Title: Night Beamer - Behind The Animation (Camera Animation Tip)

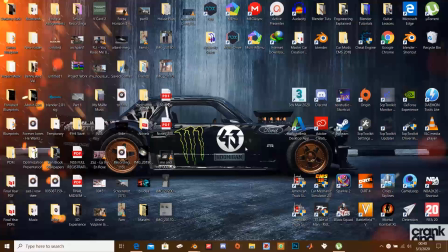[0:01]
Alright guys, so in this video, as the title may have suggested, I'm going to be taking you guys through the process through which I went through to create the animation that I posted recently called Night Beamer with the BMW M4. So I'm just going to take you guys quickly through a few scenes that I created in Blender,
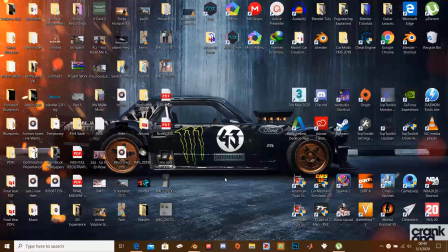[0:19]
and at the end of it, I'm going to give you guys a bit of a tip on how to animate your cameras to make it look lively.
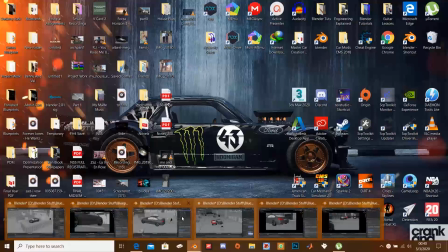[0:25]
So let's get started on this. I'm going to go over to the first scene, which is this.
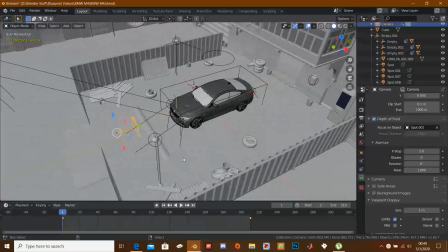[0:29]
So this was one of the scenes in the beginning, if you remember it.
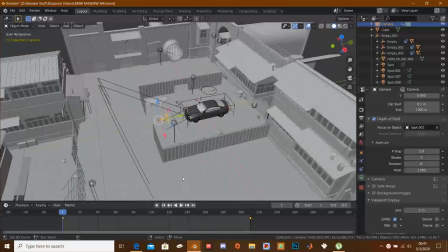[0:35]
So this scene over here is just this simple setup over here.
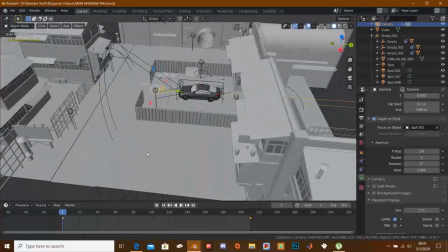[0:40]
Okay, just a few buildings and what do you call it, a street lamp over here.
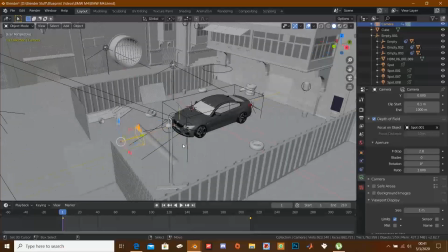[0:46]
I'm not going to render this out. I'm just going to be showing you guys this so you can see what the scene looks like.
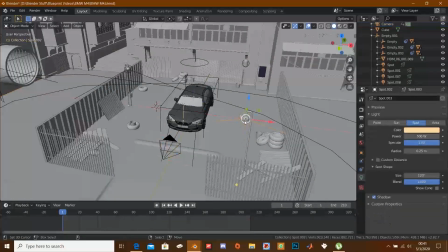[0:51]
So just a street light here, and then a what do you call it, an area lamp a spot lamp to
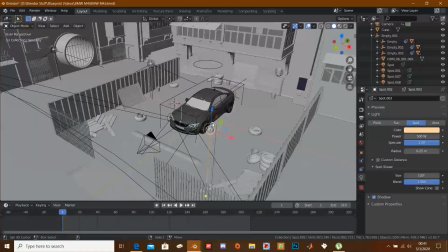[1:00]
mimic to sort of give this lighting effect to the street lamp, because the street lamp is not lighting itself.
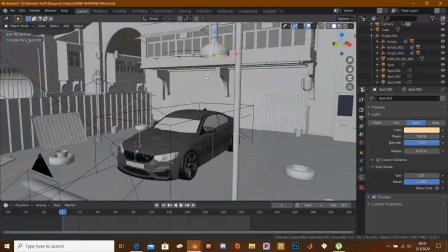[1:06]
There's a mesh in there acting as what do you call it, acting as the bulb, but that's not what is lighting the scene.
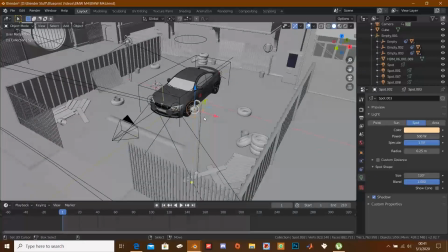[1:13]
All right, so what is lighting the scene is a spot lamp. All right, so let's move on with this.
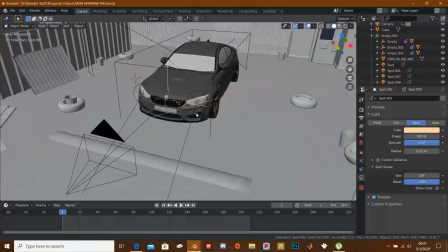[1:19]
Now this is just a basic scene.
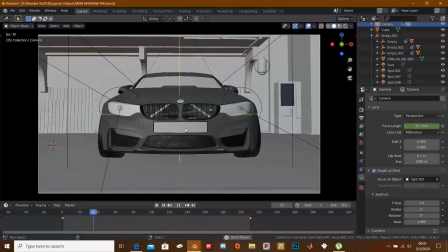[1:22]
If we go into the camera and then I play this for you to see, you'll notice it's just a zoom pan sort of camera effect,
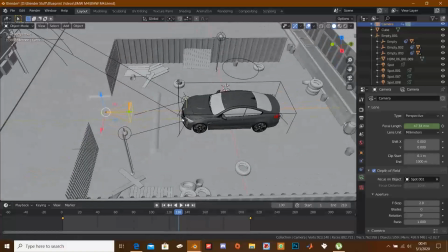[1:29]
which was one of the effects in the animation.
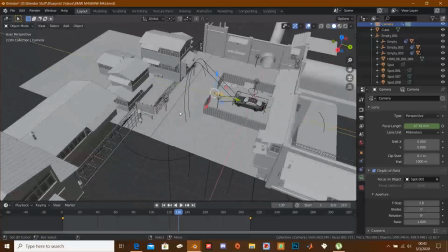[1:35]
So that pretty much most of the beginning was made in this area, if you quite remember it.
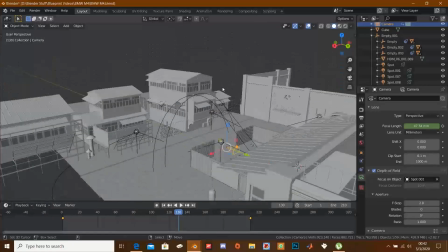[1:41]
This red light over here, and then I used an HDR, a night HDR, to sort of illuminate the whole scene a bit.
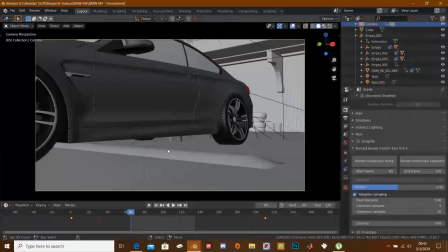[1:47]
So let's move on to the next scene. So the second scene, also in the same area, right?
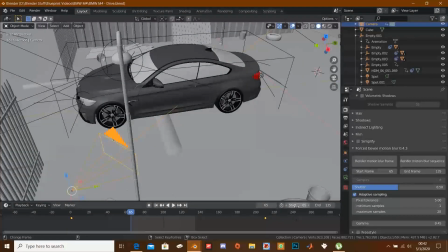[1:53]
So this is a part where the car was driving over the ramp.
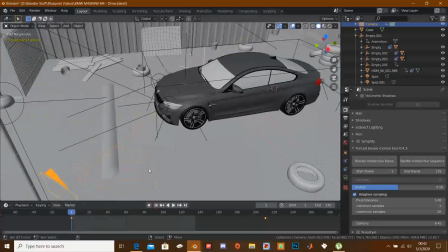[1:56]
I remember in my previous animation, the one called the Rivals, people were like, I didn't have the,
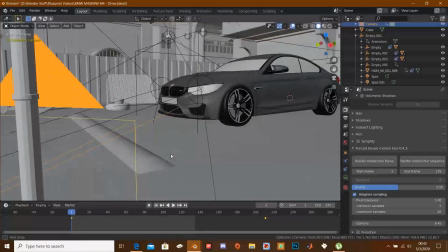[2:03]
I didn't animate the suspension at all. So I wanted to show you guys how I could achieve that in this one.
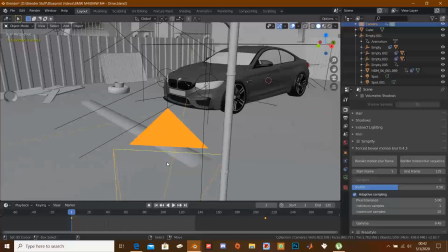[2:10]
It wasn't too much of a complicated suspension, but it's animated. It's not a rigged vehicle. I did not rig the vehicle at all.
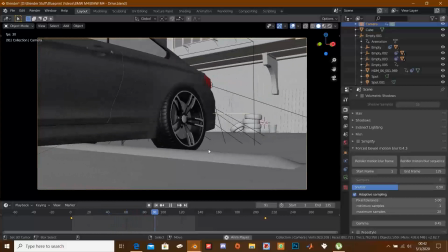[2:17]
So this pretty much, you can see, I animated that using the bounce effect.
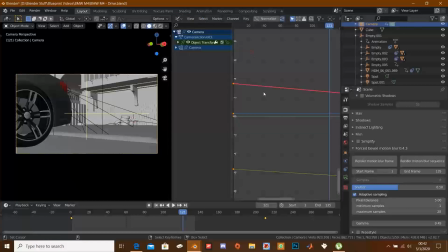[2:22]
If I go in here, I'm going to show you guys real quick in the graph editor. I think it's what do you call it? Is it this? Yeah, so you can see the bounce here. I changed the effect from here to be a bounce.
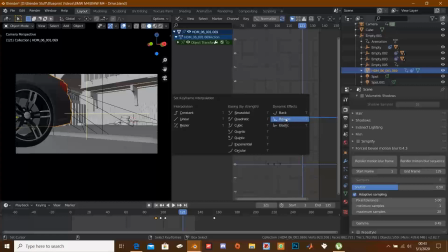[2:38]
You can do that over here, right here, bounce. That's what I used. Or is it bounce?
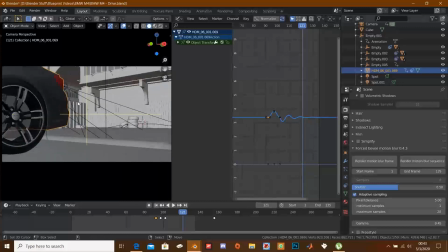[2:42]
No, I think it's elastic. I used elastic instead, not bounce, to sort of give it that effect you're seeing as it goes over the ramp, like that.
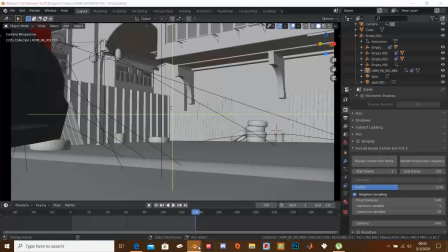[2:52]
So yeah, that does it for the second scene. Let's go over to the third scene. Is it this one?
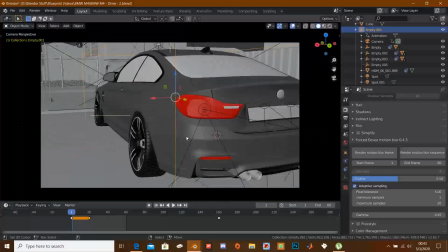[2:58]
Yeah. So the third scene pretty much is just a view from the back here, and a cool animation as the car pulls off right here.
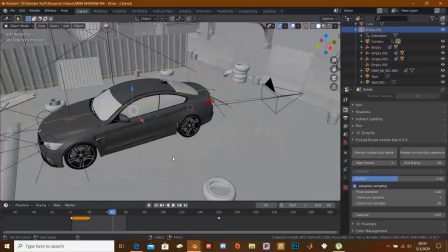[3:07]
So it's nothing pretty major. All right, so if you take a look, if you paid attention to the animation here, you can see as the car moves,
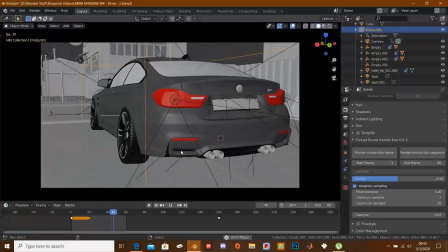[3:15]
the camera pulls back a bit, right, before the car starts moving.
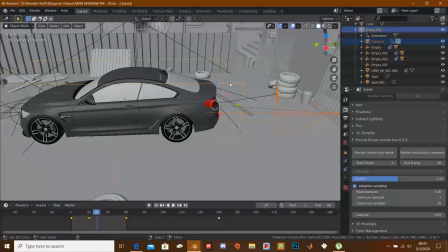[3:19]
But this camera is actually parented to the cube empty here, okay, which is controlling the entire car.
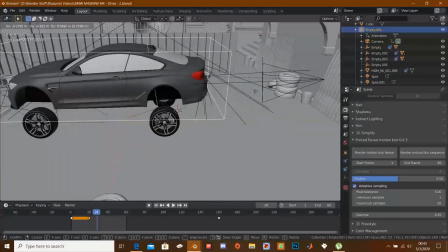[3:26]
So if I move this empty, you can see the camera moves along with it, just like that.
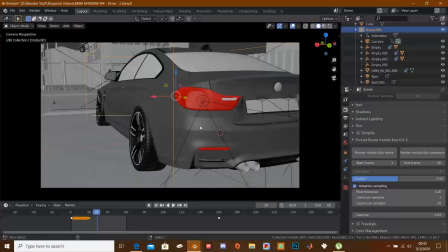[3:30]
So basically, when I parented it to it, and then I played the animation, it wasn't feeling lively, all right? It wasn't feeling the way I wanted it to.
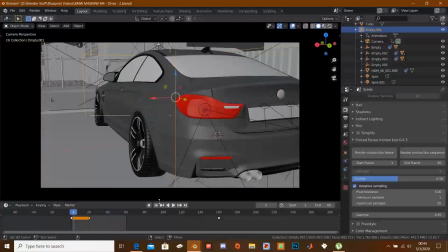[3:37]
So I had to animate the camera a bit and make it sort of pull back when the car starts moving, just to give it sort of the effect of, what do you call it? Like maybe the cameraman was moving a bit late after the car started moving, you know, just to give it that effect.
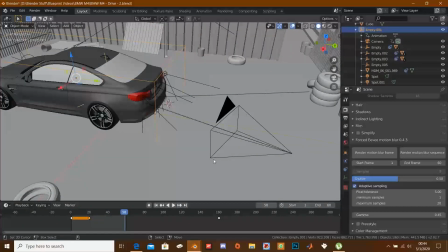[3:51]
So that's why I did that. So I just animated it to pull back a bit. If you take a look over here, you can see it pretty much well.
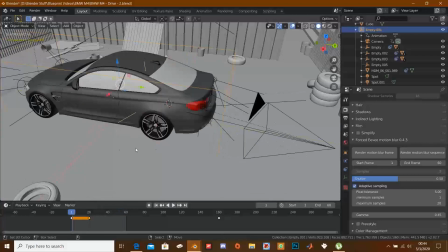[3:57]
You see that? Just like that. Just like that. So that was what I tried to achieve over there, just to give it that cool effect.
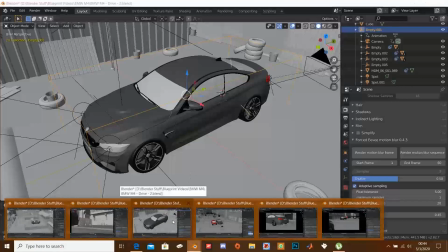[4:04]
Now let's go over to the next scene, which I think would be this one.